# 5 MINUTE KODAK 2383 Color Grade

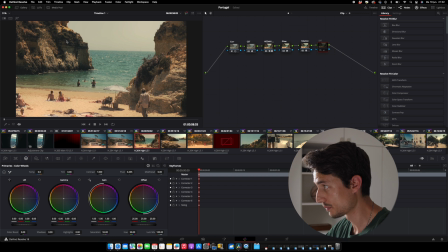The rocks are a little bit more deep. So that's basically what I did. Now, in the beginning when I was color grading, I would have pushed this to like 65, which is kind of okay, I guess. But yeah, I learned to dial it down a bit.
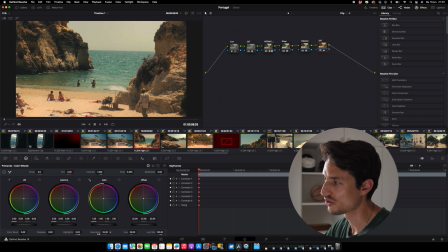So starting out in color grading, usually my tip is, if you think it looks good, you know, with LUTs and everything, dial it back a little bit and then you probably have a nice result. So that's what I would say, and I would suggest if you're starting out and experimenting with LUTs and everything. LUTs are great, but you have to apply them in the right way.
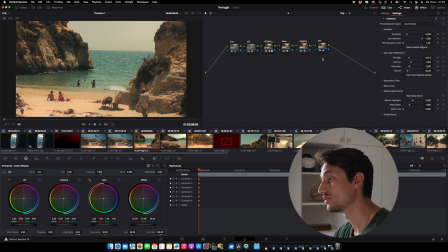And in DaVinci, this is the right way to cover it, to transform it to Cineon Log, and then use the Kodak LUTs that are built in. If you would put a LUT on top of the Rec 709, you would have to go to this tab here, to the opacity or to the gain here, and dial it back.
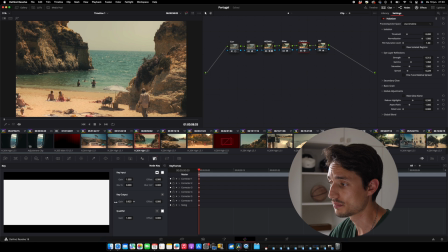You know, you can dial it back to whatever you want. But those LUTs on top of a Rec 709 are not made to be used at 100%. In this method, with the color space transform and then the Kodak LUT built in,
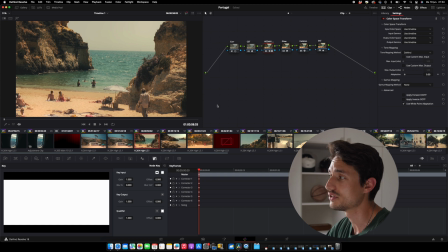it's 100% the right way to use it at full strength, as you see that it just looks great.
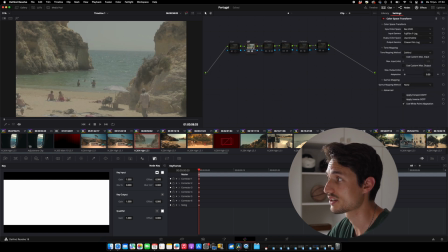Just the CST, even with my corrections off, you use the CST and then the LUT, boom.
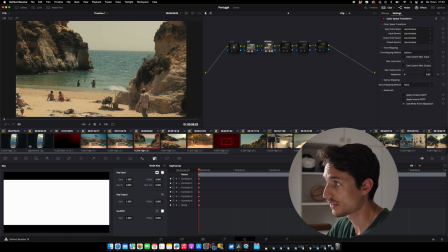It's almost your entire grade. Now the correction note, I forgot to tell you that one. I just bumped the shadows a little bit. I thought they were a little too dark here in the rocks and the bushes or the kind of like grass
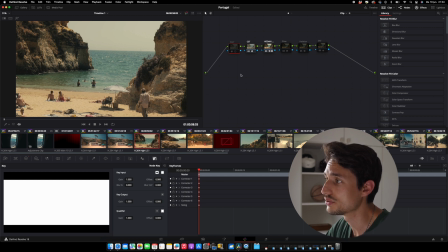things on top of the rocks. They were a little bit too hard for me, so I bumped them up a little bit.
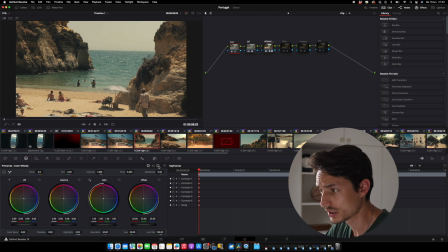Not a lot. If I go to my log wheels here, 0.3, that's all I did. So not a lot, but it just makes the difference when everything comes together and you would take the correction off.
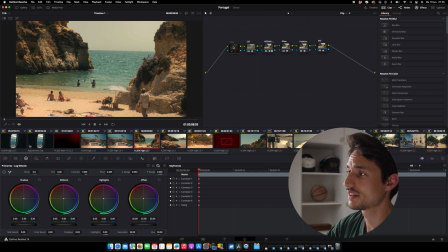That's a little bit too hard for me and it doesn't really fit with the vibe of the clip, which is, you know, nice colors and laid back and kind of a little bit of a washed out look, but this is a little bit too contrasty for me. So I bumped up the shadows. It's really subtle, but it just makes it pop that much more.
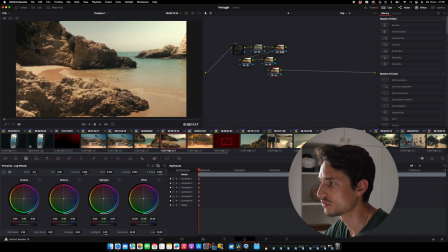So if we take a look at other clips as well, I use the same grade on every clip.
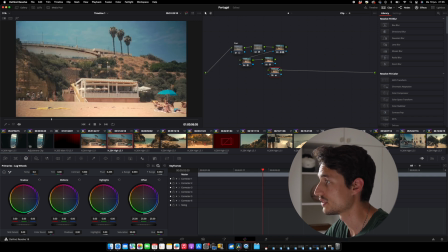So if you take a look here,
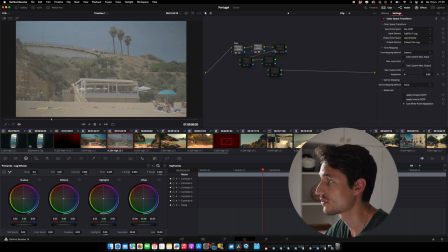this is our log, color space transform, our LUT, basically our whole look,
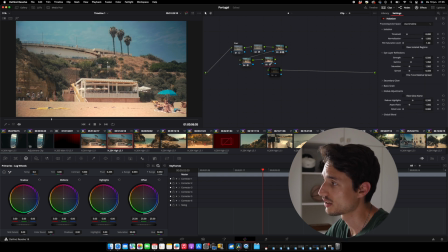halation or glow, halation. This is maybe a little bit too much, but you know, why not? And then a little bit of saturation in the end, or maybe no saturation in this clip. I don't think that I added saturation here, but that's basically everything that I did on all my clips.
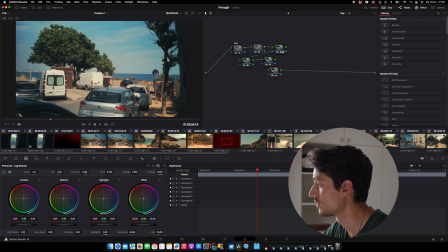This clip as well, this clip as well. Yeah, that's the grade I used.
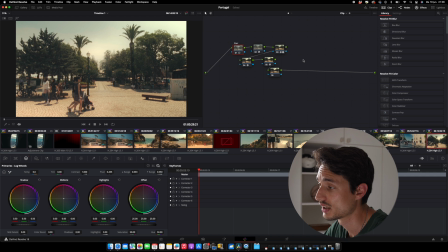So everything is completely available in DaVinci and you could create this look in minutes. So yeah, I thought it came out great and it's a simple cinematic color grade for you guys shooting log footage, especially 8-bit footage.
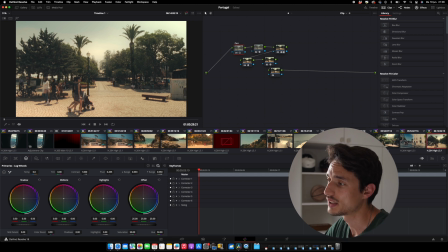So this is how I made that video that I will link up above, that little travel video that I did of our trip to Portugal. So yeah, thanks again guys for supporting me on the channel. I've been getting some likes, some subscribers, some views. So yeah, I'm very dedicated to keep this going and keep this growing. So yeah, thanks a lot and I'll see you in the next one. Bye.